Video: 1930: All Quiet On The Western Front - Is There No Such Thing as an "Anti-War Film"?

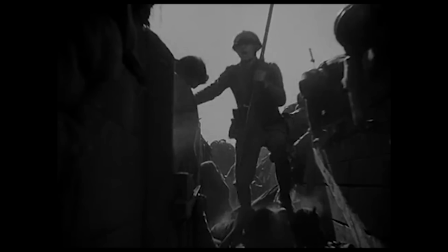1s
1930s All Quiet on the Western Front is considered one of the earliest examples of an anti-war film.
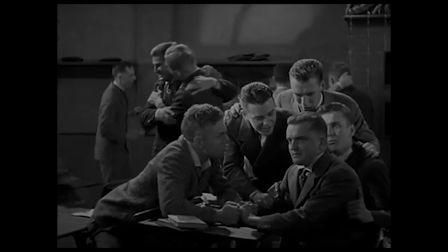7s
It follows a group of German schoolboys through the First World War, from enlisting, to boot camp and eventually fighting in the trenches,
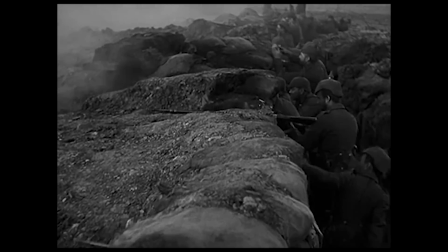14s
and it's known for its stark, unflinching look at the horror and brutality of warfare.
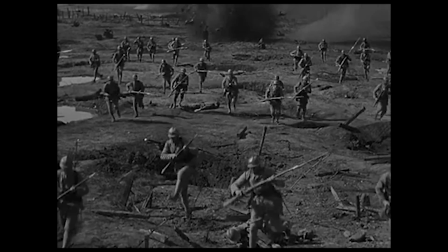19s
But it begs the question, can any movie truly be anti-war? Hello and welcome to 100 Years of Cinema.
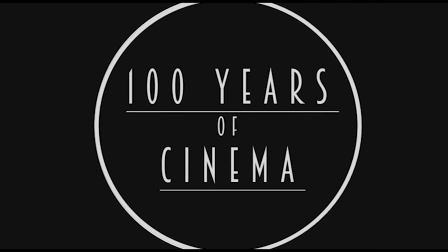26s
We'll be taking a look at at least one film each year from 1915 onwards to track the evolution of film over the last century.
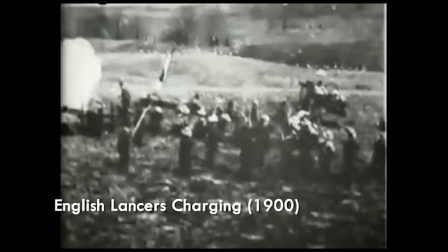34s
War has been the topic of films for almost as long as the camera's been around.
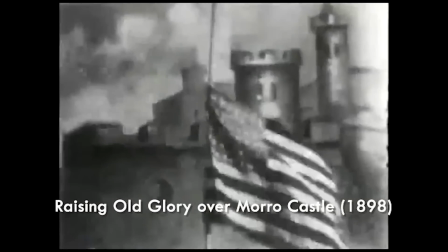38s
What's often cited as the first war film came out in 1898 and since then
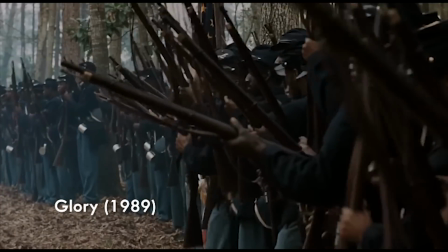43s
there have been films made about almost every major military conflict in modern history.
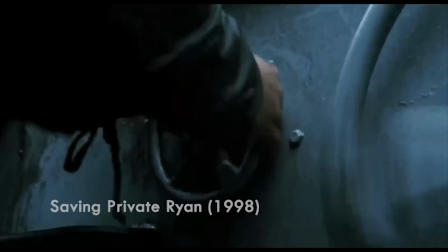48s
And the reason is simple, war is dramatic. War gives filmmakers a backdrop where the stakes can be raised in an instant,
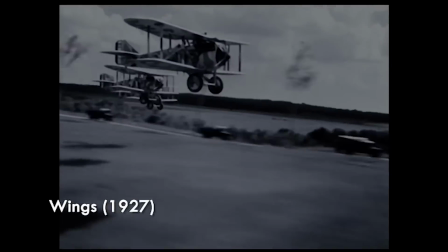55s
where Every emotion is heightened to its apex and acts of great valour or cowardice or betrayal or friendship aren't just commonplace,
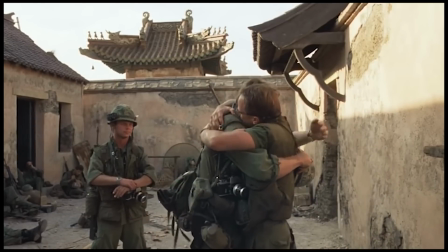64s
they're expected. Two quotes are often brought up when talking about war films.
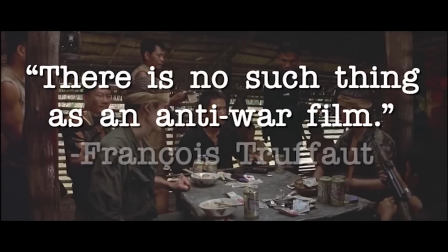69s
There is no such thing as an anti-war film is famously attributed to filmmaker Francois
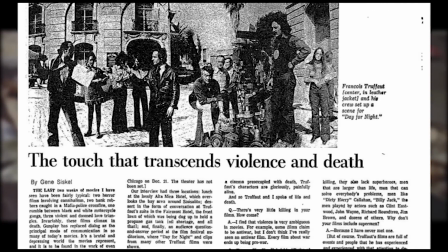74s
Truffaut who more precisely said in a 1973 issue of the Chicago Tribune,
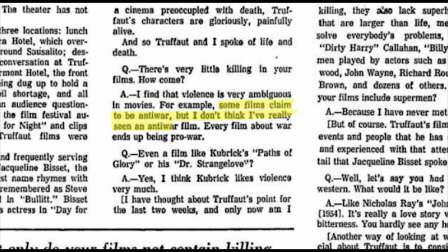79s
Some films claim to be anti-war, but I don't think I've ever really seen an anti-war film. it, every film about war ends up being pro-war.
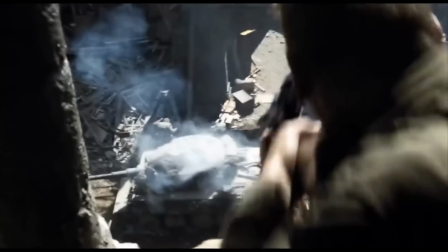87s
The second is from Steven Spielberg talking about Saving Private Ryan, who said, Of course every war movie, good or bad, is an anti-war movie.
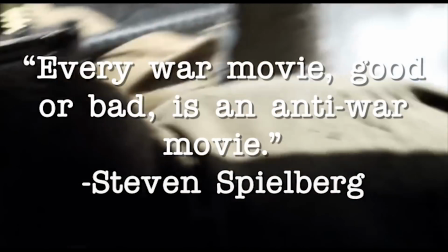96s
But the morality of war is a nuanced thing, and so too is the morality of the war movie.
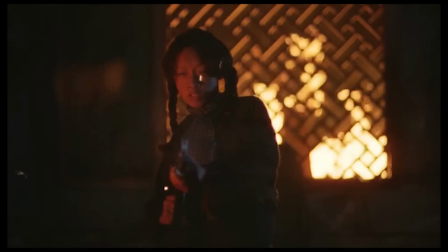102s
The truth is that most films will lie somewhere on a spectrum ranging from pro to anti-war.
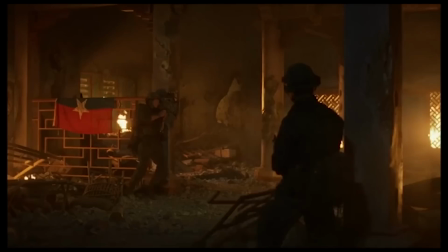107s
But what separates these two extremes? Let's first take a look at one of the films that falls pretty squarely at the pro-war end of the spectrum,
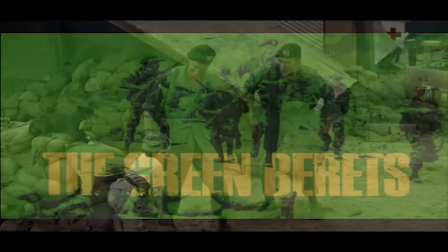116s
The Green Berets starring John Wayne from 1968. The film was made in response to a growing anti-Vietnam War sentiment with full
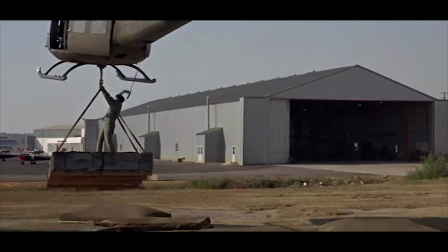125s
cooperation of the US military who had approved the script before the film went into production.
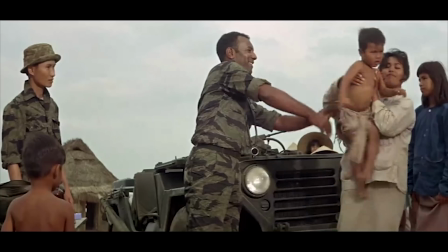130s
The Green Berets presents a war of black and white.
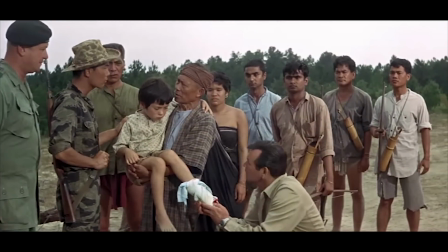133s
The US military are shown as brave, kind soldiers who put themselves in harm's way to help treat injured children, whereas this is how the enemy is described.
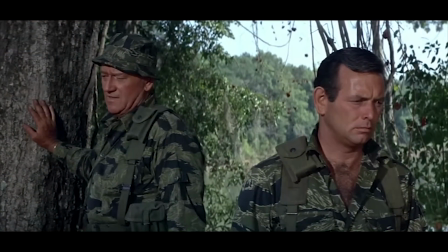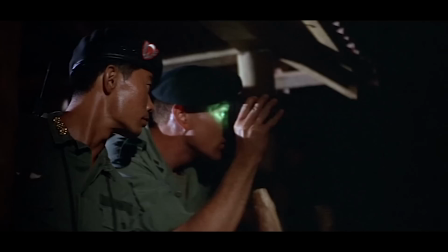161s
Of course we never actually meet the Viet Cong in the film, they serve as a faceless horde for our heroes to fight against.
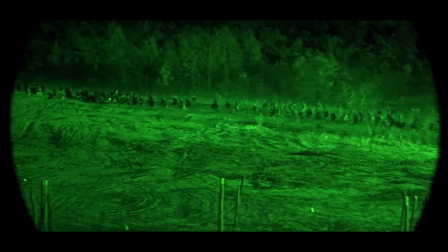167s
It's a film that uncritically celebrates the righteousness of the American military in Vietnam.
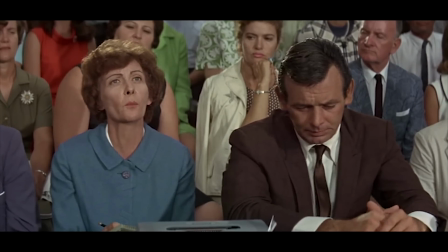173s
This is a Green Beret responding to a journalist who questions America's involvement in the conflict.
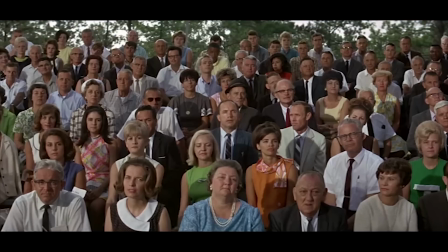180s Let me put it in terms we all can understand.
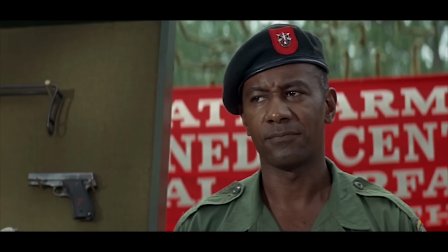184s If the same thing happened here in the United States, every mayor in every city would be murdered. Every teacher that you've ever known would be tortured and killed.
So when something like this happens, we can celebrate.
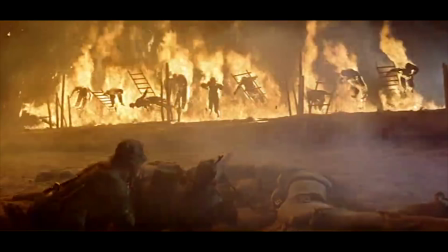197s
It ultimately portrays conflict as essential and purposeful,
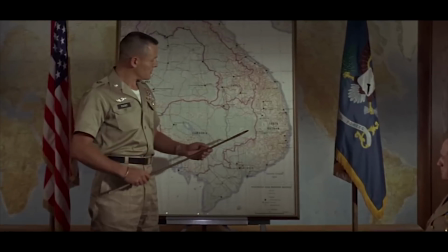201s
death as sacrificial and noble and the leadership of the American military as benevolent hands guiding the world to a safer, more peaceful place.
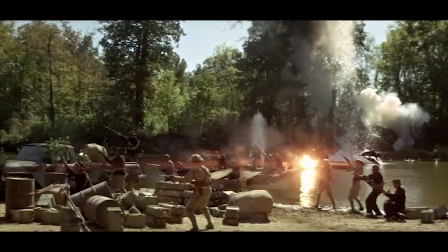211s
It focuses on actions and events rather than their emotional fallout,
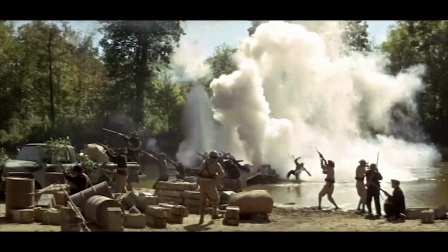215s
and this has the effect of glorifying the images of war without having to deal with the aftermath.
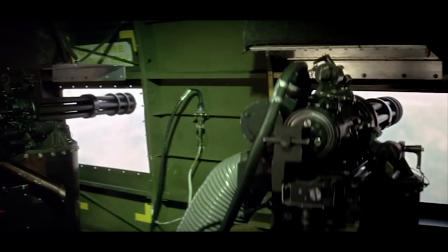220s
But even a film as jingoistic as the Green Berets can never be completely pro-war,
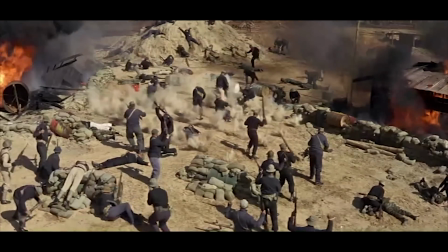225s
in In an attempt to make a war film realistic, you have to include some casualty and death.
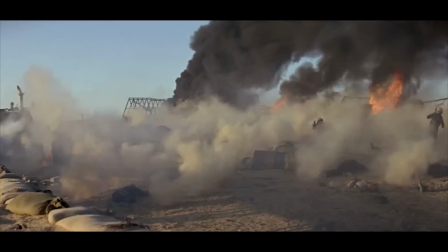231s
If the heroes make it through the film, without taking any damage, you risk making the fight look like a one-sided massacre,
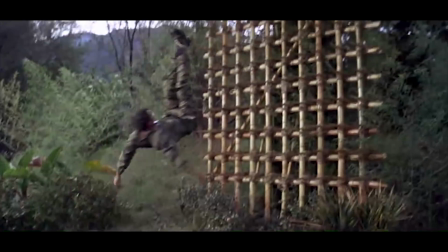237s
but by showing the death of one of your main characters, you show war for what it is, a violent and unkind place.
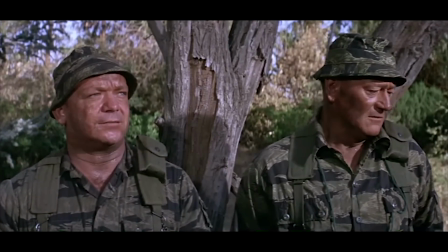246s
Unsurprisingly, anti-war films tend to do the opposite.